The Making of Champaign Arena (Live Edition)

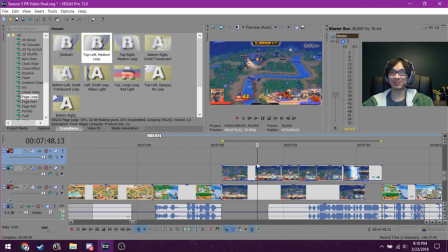[54:10]
But yeah, it is actually incredible how similar these combos are.
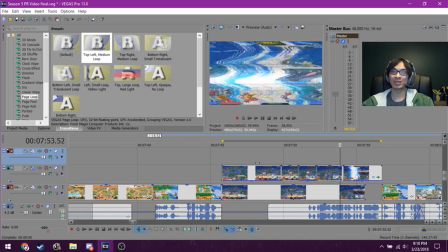[54:24]
It's actually ridiculous.
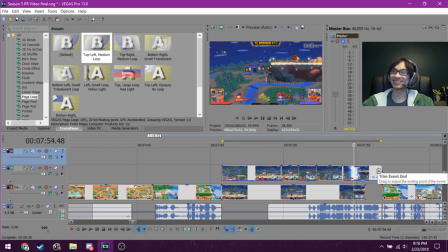[54:29]
actually ridiculous.
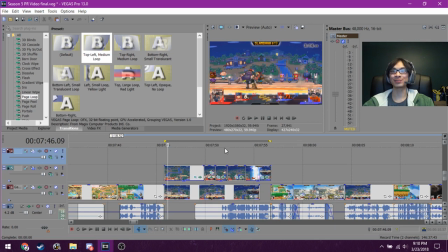[54:33]
And I'm glad the combo was like long enough for it to make sense, like going from one player to the other, because if it were shorter, it'd be a lot harder to understand.
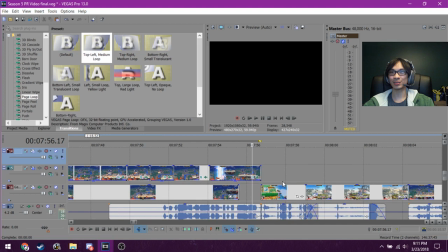[54:47]
Anyways, that was very ambitious, but I think it worked out, if only barely.
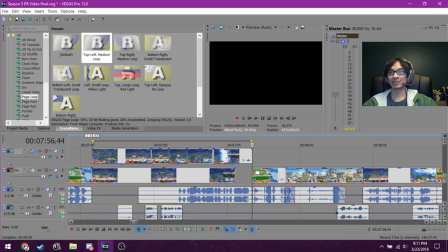[54:55]
Anyways, PK fire. So I think
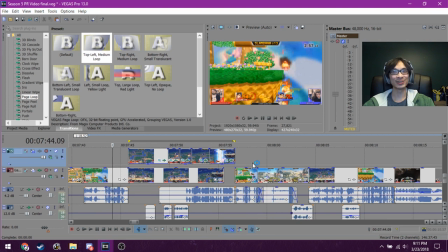[55:00]
think I've done this before. Something like this. Oh yeah, with street lasering. Where it's like, oh, PK fire. Oh, PK fire again. Oh, PK fire again. Yeah, it's mostly a comedic gag to do this three times.
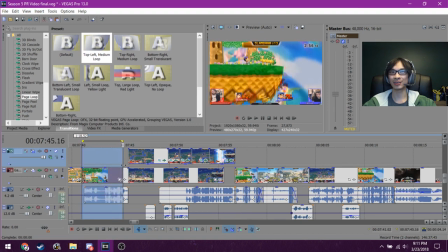[55:17]
But it was actually, I didn't actually, like, cut any of this out. It was just straight into the next part. So it actually was this much PK firing. It's not condensed in any way.
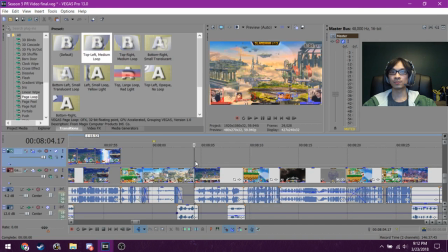[55:36]
Which is pretty silly. One bit about Marco and Chokin.
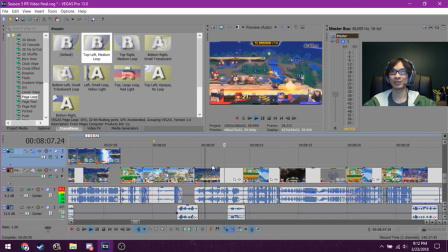[55:43]
This clip right here looks like a Chokin clip. But then Marco reversals and turns it into his own clip. And I thought that was really cool.
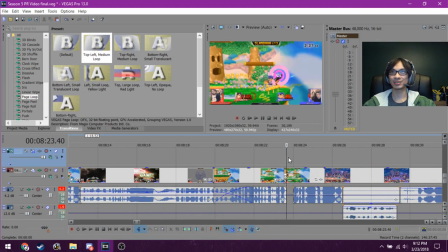[56:03]
Get to more PK firing. And then I want to get to the point. I don't want to drag out the rest of the clip because Chokin already has so much time PK firing that I have to transition here. The funny thing is that this is 13 seconds later.
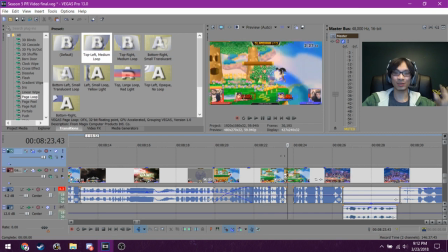[56:21]
And Moniker is still at the same percentage and then he just gets back thrown. But it looks like no time has passed because they're in the same spot as they just were.
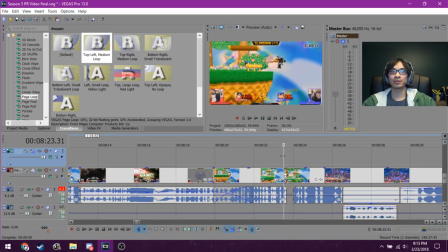[56:36]
This was more so like things being fortunate for me, not so much my planning. Might be a little confusing if you're not paying attention, but I think it gets the idea across.
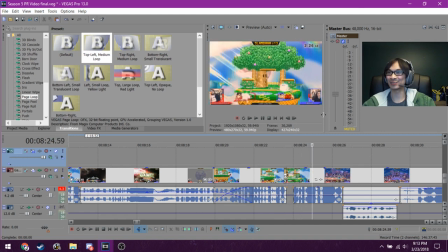[56:54]
In the end, he got back thrown, regardless of what happened in between the last 13 seconds.
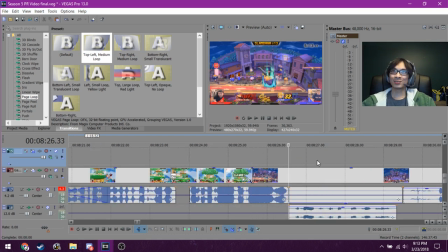[57:02]
This is just a cool clip.
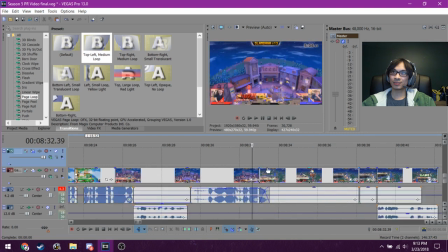This was a bit hard to work with because I didn't want to have the sound. I was actually the one commentating this, if I remember correctly.
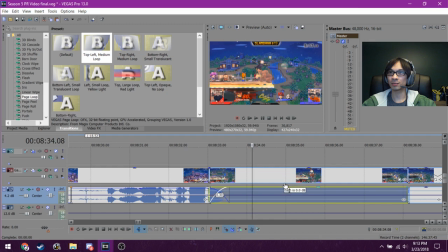[57:18]
Or, wait. There was no sound. Oh, this was the weekly where there was no sound. That's right. Never mind. Yeah, I just had no sound to work with here, and it made me really sad. Ringing.
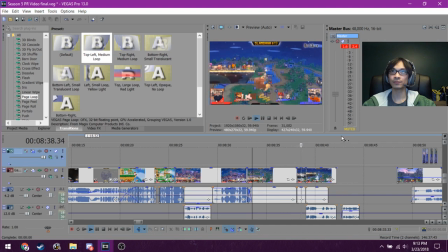[57:28] Recess is over. Cut.
I had to end with a cut.
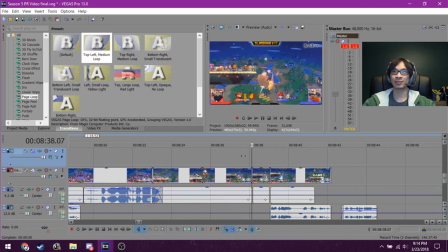[57:36]
I tried my best to sort of replicate how the slow-mo is in Skullgirls when you lose a character.
Cut.
Or is it only when you lose? It's only when you lose, I think. Had to replicate that, for sure.
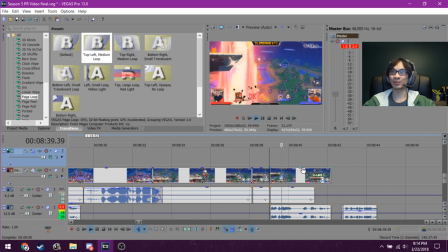[57:54]
And Marco as Ding just made sure that I had to put in the voice about my people need me.
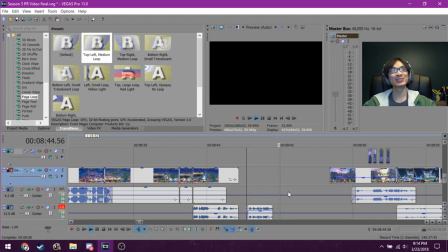[58:04] And then is this how the story ends?
Okay, so nobody's gonna get this, but
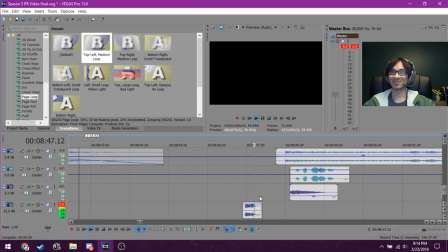[58:11]
the way that the Skullgirls announcer says hold it, and then it opens into Phoenix Wright,
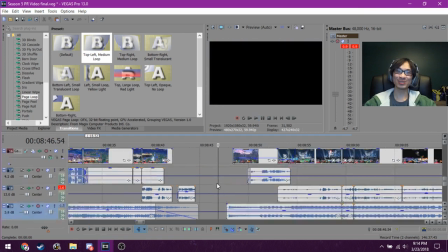[58:18]
part of me was so proud of that.